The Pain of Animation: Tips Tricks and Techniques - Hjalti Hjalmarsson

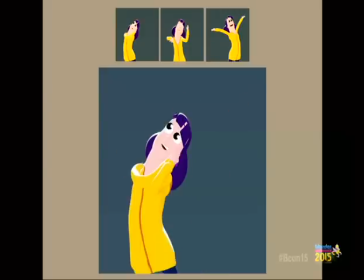7:08 So you get a nice contrast with the end pose, because I kind of want to have this snappy thing going on. and maybe if I close her up a bit and then go into that snappy thing,
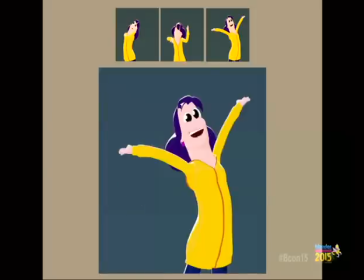7:20 it's going to work a little bit better. Get the head into an arc also, so the head goes down.
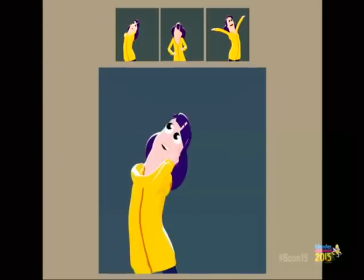7:25 Maybe get the hands also working with it, so the hands will have this kind of swing to them as they're popping up.
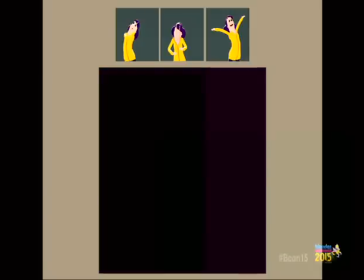7:34 And because it's kind of cartoony, let's say that we're going to make them more of this rubber hosie thing,
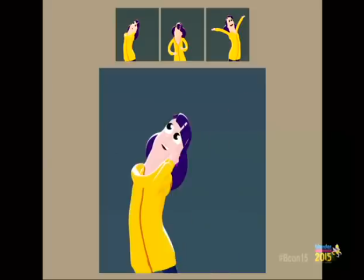7:40 so they flow a little bit more.
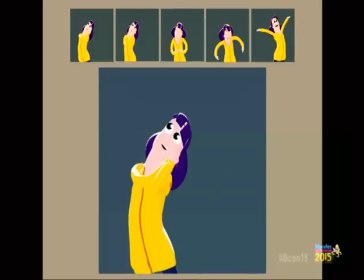7:45 Okay, so once you you're kind of happy with that that was that was the kind of breakdown I was kind of happy with I started doing more breakdowns so
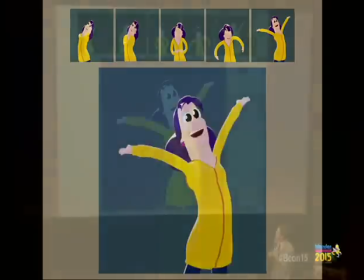7:53 you can start seeing the kind of evolution of this of this little shot and I mean it's not a it's not a difficult shot
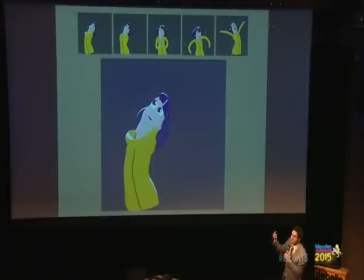8:00 it's just it's just two poses right it's just getting from one pose
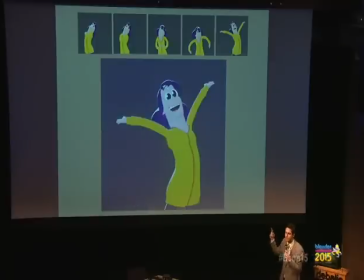8:06 to another but this is kind of showing the difference between just a computer doing it and a human doing it.
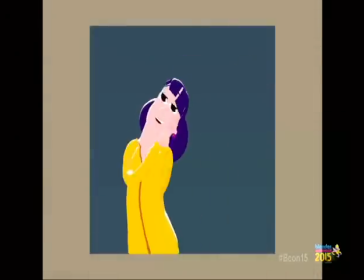8:13 And then you maybe do some overshoot. So she comes into that extreme pose.
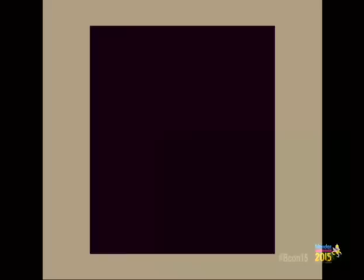8:19 She shoots over it a little bit and then comes back into it. And maybe in the beginning she has a little breath and then goes into it. So there's this slight anticipation and then goes into that arc. So this is the version I was happy with.
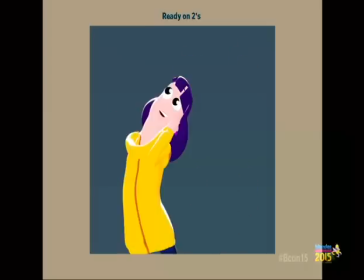8:34 So this is on twos. Twos is, for those not familiar, maybe that comes from the old lingo of the old Disney movies that you have 24 frames per second. But if you animate every other frame, it's still functional because your brain is kind of making up for those missing frames.
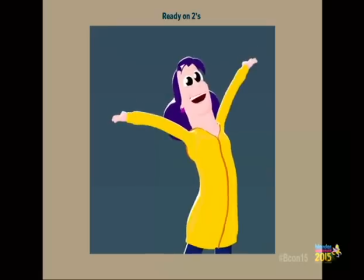8:49 So it feels snappy. It totally works. Whenever you need fast motion, though, you animate on ones.
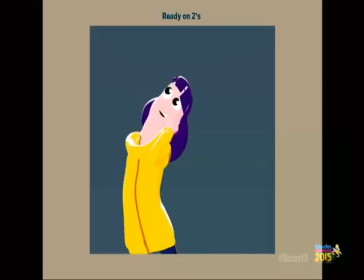8:56 So a lot of the old Disney movies have this mixture of twos and ones. but
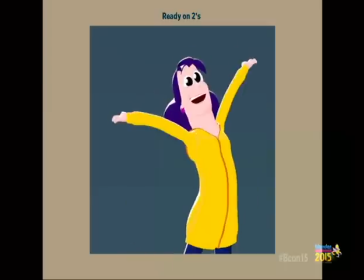9:00 functionally this is working kind of like 12 frames per second basically right now.
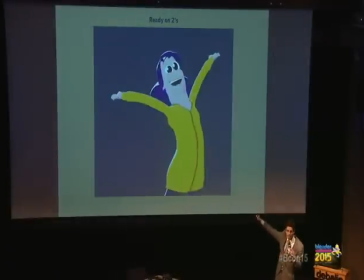9:06 So that's a lot of information. That's a lot of information right there that I have made.
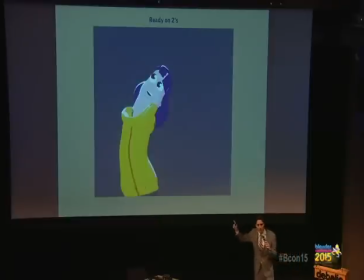9:11 I sculpted myself. So let's say we want to do the 12 frames per second and we want to trust the computer to just make the rest of it up in order to make 24 frames per second.
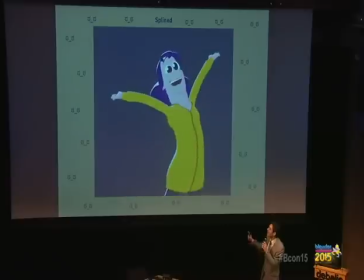9:25 Nah, yeah, No, I'm really not happy with that. It kind of breaks the arc in a lot of the things that are moving and there's a lot of weird posing going on. So here's the difference. Here's the one I actually made myself that is on ones.
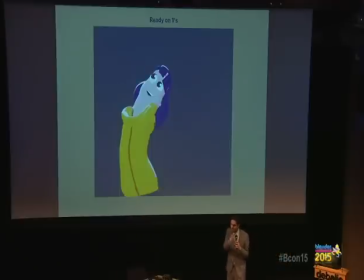9:43 And notice that it wasn't just about doing a lot of these poses that were missing for the ones that for the one that was 12 frames per second. I had to go back and tweak a lot of the original posing to get that snappiness again.
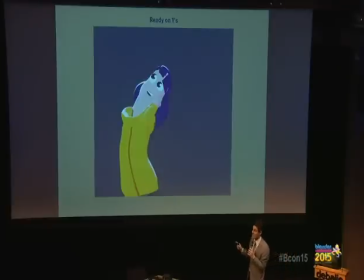10:00 I did realize though that as I was doing that this example is so subtle that only I will see the difference.
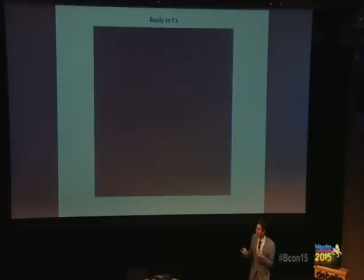10:07 So I am actually shooting myself slightly in the leg and I noticed that while showing this to some
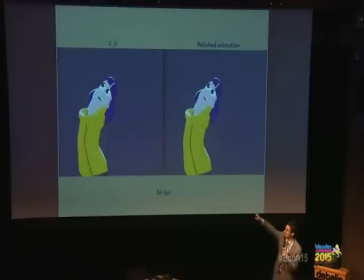10:13 of my coworkers where I was just totally dissing on this piece of shit. I would never put my name next to that stuff. And then I'm like, yeah, this is it. This is what it is.
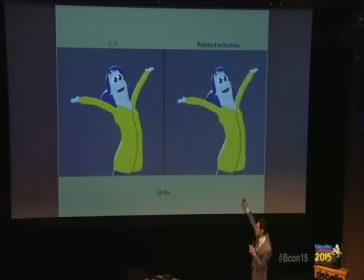10:24 And people just glance at me. They have no idea what the hell I'm talking about. So I may actually just made an example that is too subtle.
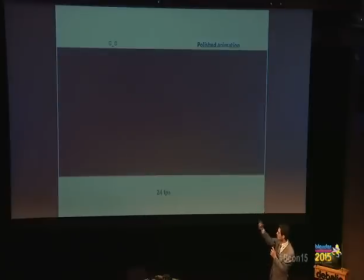10:32 It's too subtle. So if we maybe grab... Oh yeah, that's the...
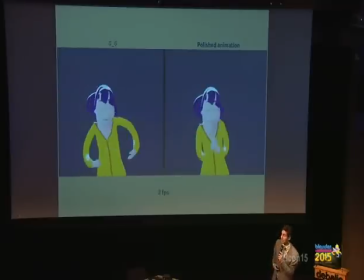10:38 That's the slowed down version. So you see some of the horrible posing that's going on over there.
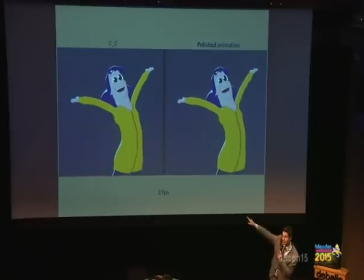10:44 Every other pose is horrible, by the way. The other one is mine.
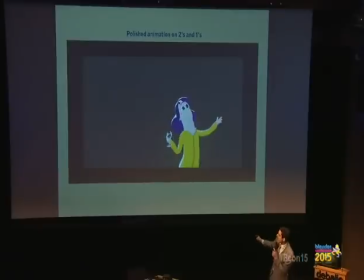10:50 I took a shot from glass half and this is animated on twos and ones, meaning that there's a lot of information in it that I put in there.
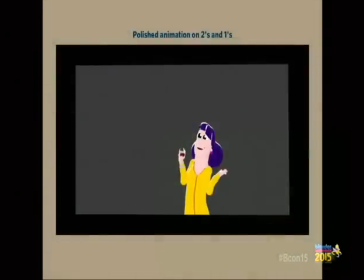11:01 There's a lot of stuff going on and whenever she moves fast, I'm doing it on ones, meaning that there's no... I'm making sure that every single frame is hitting a pose that I want.